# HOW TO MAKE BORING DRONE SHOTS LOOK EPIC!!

Okay, drone fans, you might want to pull up a chair and sit down because this one is going to hurt. No one wants to watch your 60-second drone shots. Crazy, I know, but it's true. It's the world in which we live. So I'm going to show you how to turn a big, long, boring drone shot into something snappy that is going to have people coming back for more.
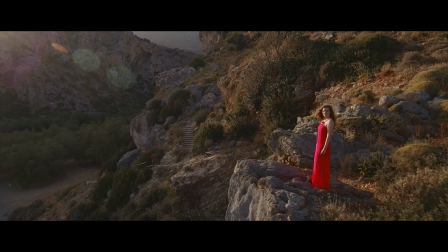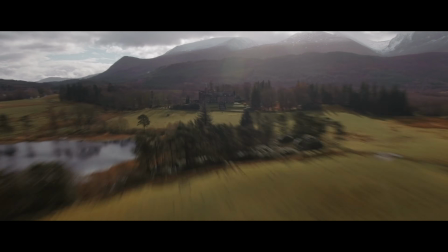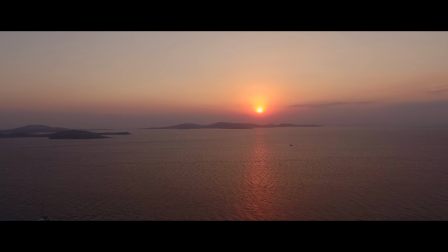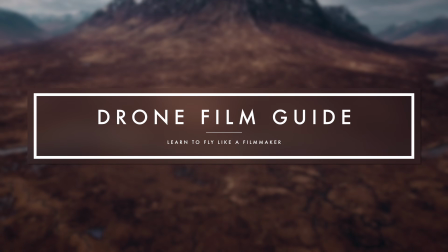Stewart here from Drone Film Guide, the channel where we learn to fly like filmmakers. I hope you're all doing okay after that earth-shattering revelation in the introduction. Today we are talking about speed ramping, time remapping,
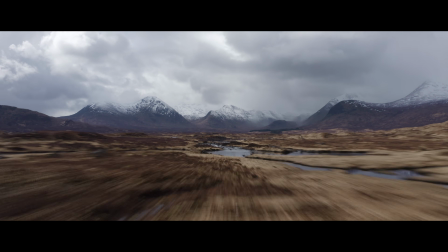0:53 retiming of clips to jam a big drone shot into something a bit shorter that's going to hold our viewers' attention. It's a particularly relevant issue for our aerial cinematography because often the shots can be very, very long.
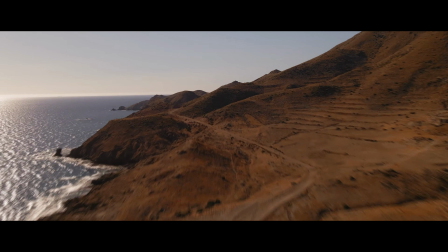1:07 You want to get from A to B, but that can take 30 seconds. But you also want to show point A and point B, but you know your viewer is not going to sit and watch it for 30 seconds. So I'm going to show you some creative ways to get the most out of those shots. First things first, let's have a little shout out for our beloved sponsors. Two of our long-term sponsors here on the channel, Epidemic Sound. If you're looking for royalty-free music that is affordable and from a great selection and high quality and with sound effects, do check out Epidemic Sound.
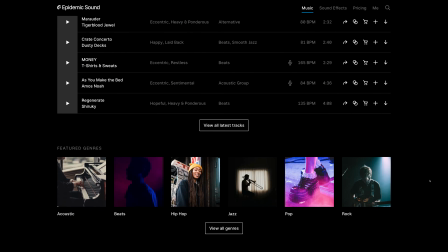1:37 It is where we go to for our music and sound effects for these videos. And then second up, Filmora 9. Are you looking for an affordable but powerful video editing solution? Look no further than Filmora 10, not Filmora 9. Filmora X, as it's now called. Very, very good, and yes, for the majority of us, a good option.
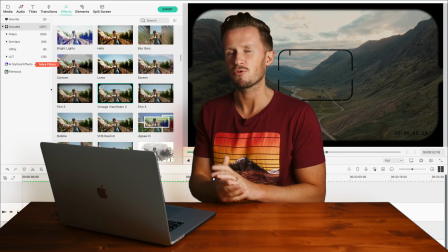1:59 Having said that, it won't have some of the more advanced time remapping capabilities I'm going to show you now. I'm going to demonstrate this for you in Final Cut Pro 10, which is a professional piece of software and it has full time remapping capabilities. Now I'm teaching you principles here more than how to press the button, so you're going to have to go to your own video editing software and see to what extent you can replicate what I'm showing you. But we'll start off simple with the easiest version of this technique that you can definitely all do.
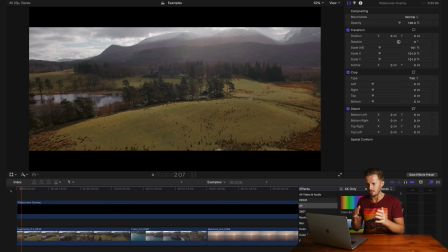2:29 We'll start off with this clip, which is a lovely clip, and as you can see we're flying in over some fields here. Lovely light as well, the colours are great.
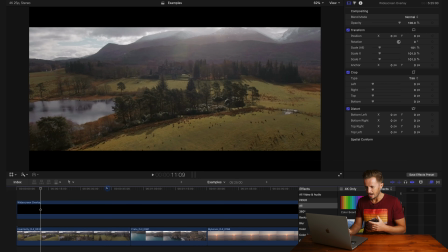2:37 But I want to get towards the end of this clip, which is 53 seconds long, and reveal this country house or castle here in the Scottish Highlands.
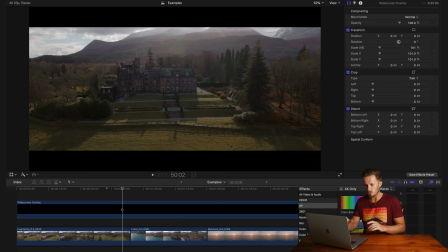2:46 Now no one is going to sit for 53 seconds, so the easiest way for us to solve that problem is to speed up part of the clip.
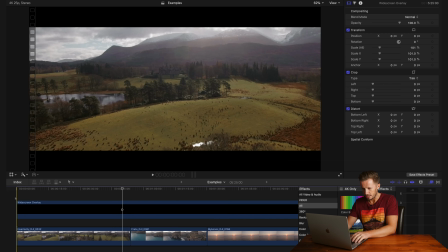2:53 In this instance we'll take the middle of the clip and just simply speed it up. So let's say for example we start with 2 seconds that sets the scene.
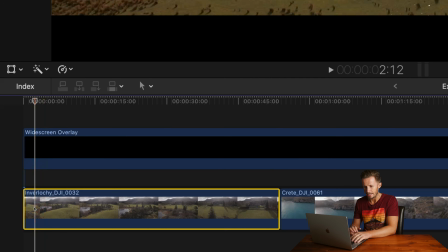3:02 Okay, there we go. In this instance what we do is we select the clip and we press Command and B and we cut the clip. We're cutting out a middle section that we will speed up. So let's scrub forwards and we'll find the last part of this clip.
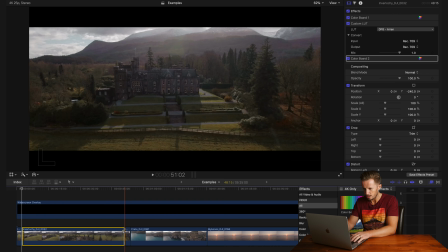3:15 Okay, so we'll take the last 2 seconds of the clip, Command B again, and there we go.
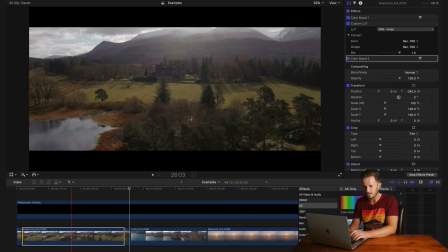3:21 The big reveal of the house. Now in the middle here we have a 48-second piece of the clip that we need to speed up.
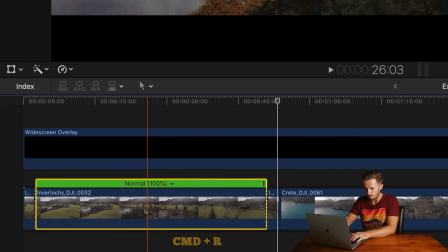3:27 So on Final Cut Pro at least we'll press Command R and that brings up the retime options. That little drop down arrow here lets us select some options. Now you can put 2, 4, 8 or 20 times faster, but you can also set a custom speed if you wish.
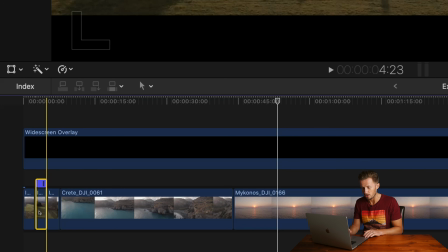3:43 In this instance let's try 20 times and we've turned a 48-second clip into a 2-second clip. So let's see how that plays back.
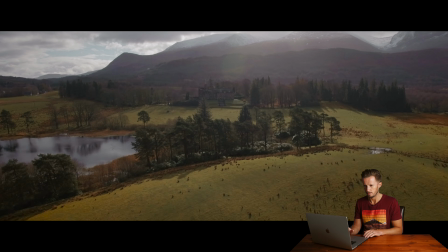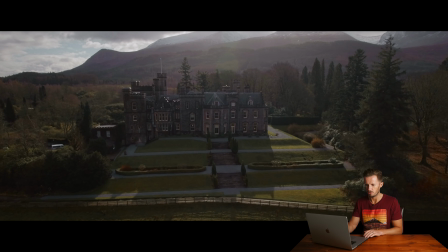3:58 Pretty good.